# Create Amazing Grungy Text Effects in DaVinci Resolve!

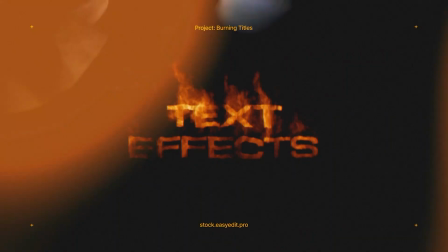[4:07] Do you want to elevate your video editing game? Find all you need on Easy Edit Stock.
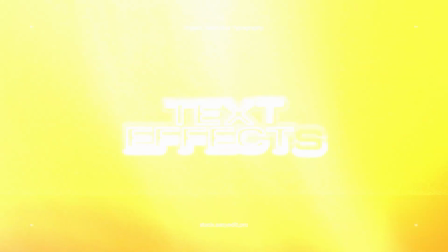[4:13] Templates, text effects, presets. Discover a world of versatile assets for your next video.
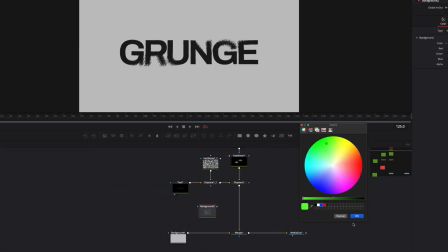[4:24]
Now add another background node with an ellipse mask to the background before our text tree.
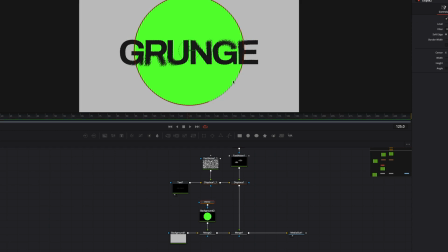[4:30]
Make soft edges to the shape.
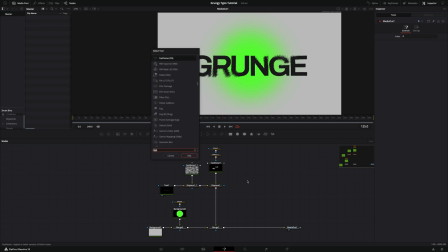[4:34]
Now add the grain node before media out to add animated noise.
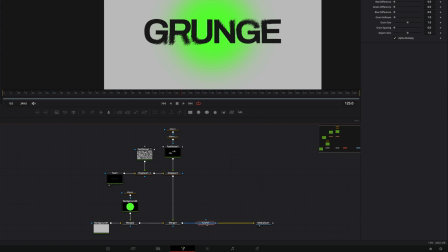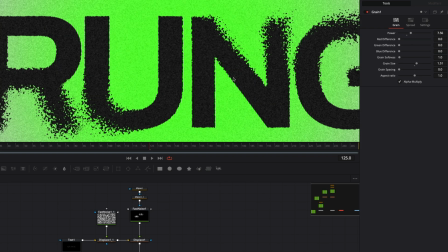[4:46]
Adjust grain power and grain size to make a grainy look. Next, I'll add an animated texture overlay using the loader node.
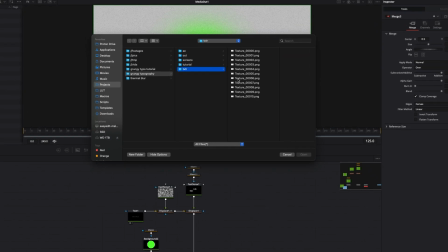[4:56]
Once added, it will ask you to select an image or sequence. Here I have a texture sequence and I will select its first frame.
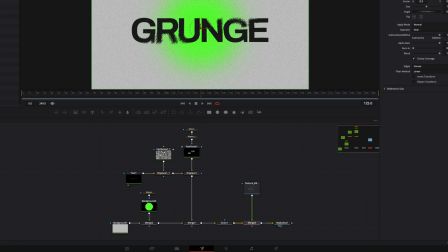[5:02]
Connect the loader with our texture after the grain node. Add transform after loader to fit it to the comp size.
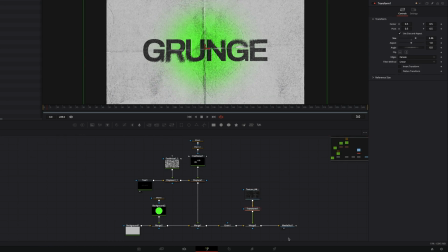[5:12]
And change apply mode on the merge node. I'll select multiply, I like how it looks.
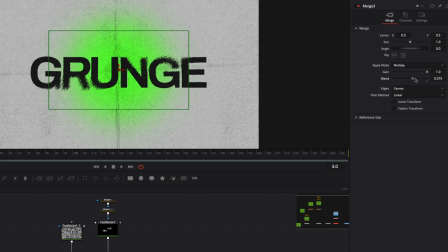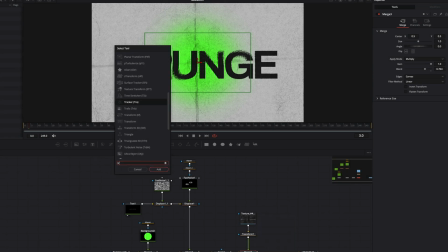[5:27]
And last, I will add a transform node to make a camera shake effect.
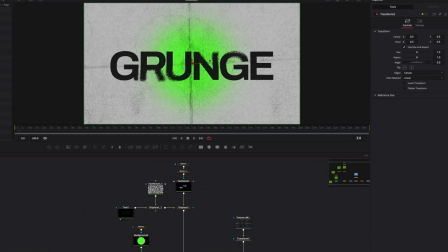[5:31]
Place it before media out, go to inspector and right click in the text field and select shake.
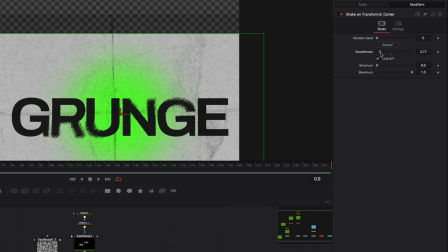[5:39]
Default settings are too extreme, so go to the modifiers tab and set the smoothness seed to 0.2.
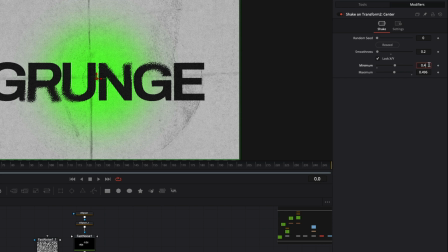[5:46]
Set the minimum value to 0.498 and the maximum to 0.502 so the movement will be fast and short.
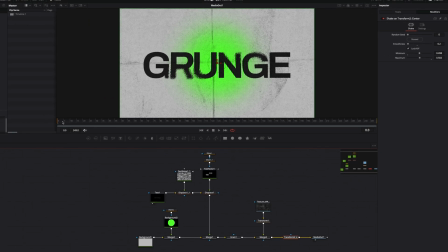Also, increase the size to crop the image a little bit. You can animate noise texture to make the title scene more dynamic.
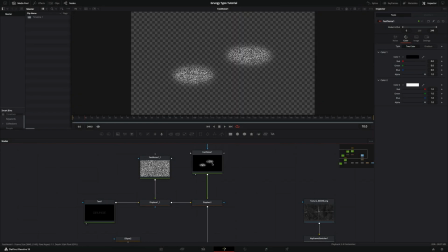[6:12]
To do this, I'll add expression to the seeth controls.
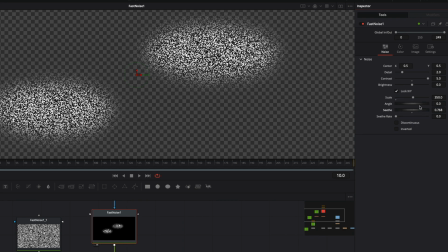Right-click seeth and choose expression. Now type time asterisk 0.1. It will animate this parameter.
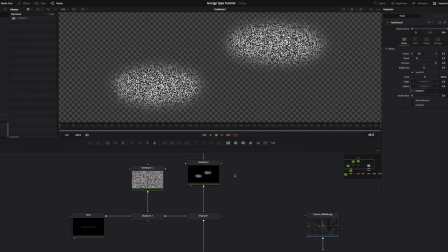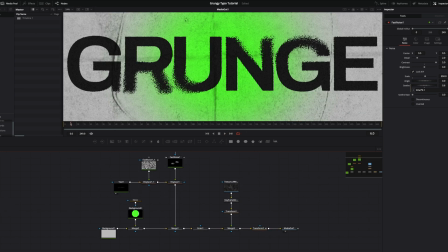Our grungy distort text effect is ready. If you like the result, make sure to hit the like button and follow our channel for more tutorials. See you in next video!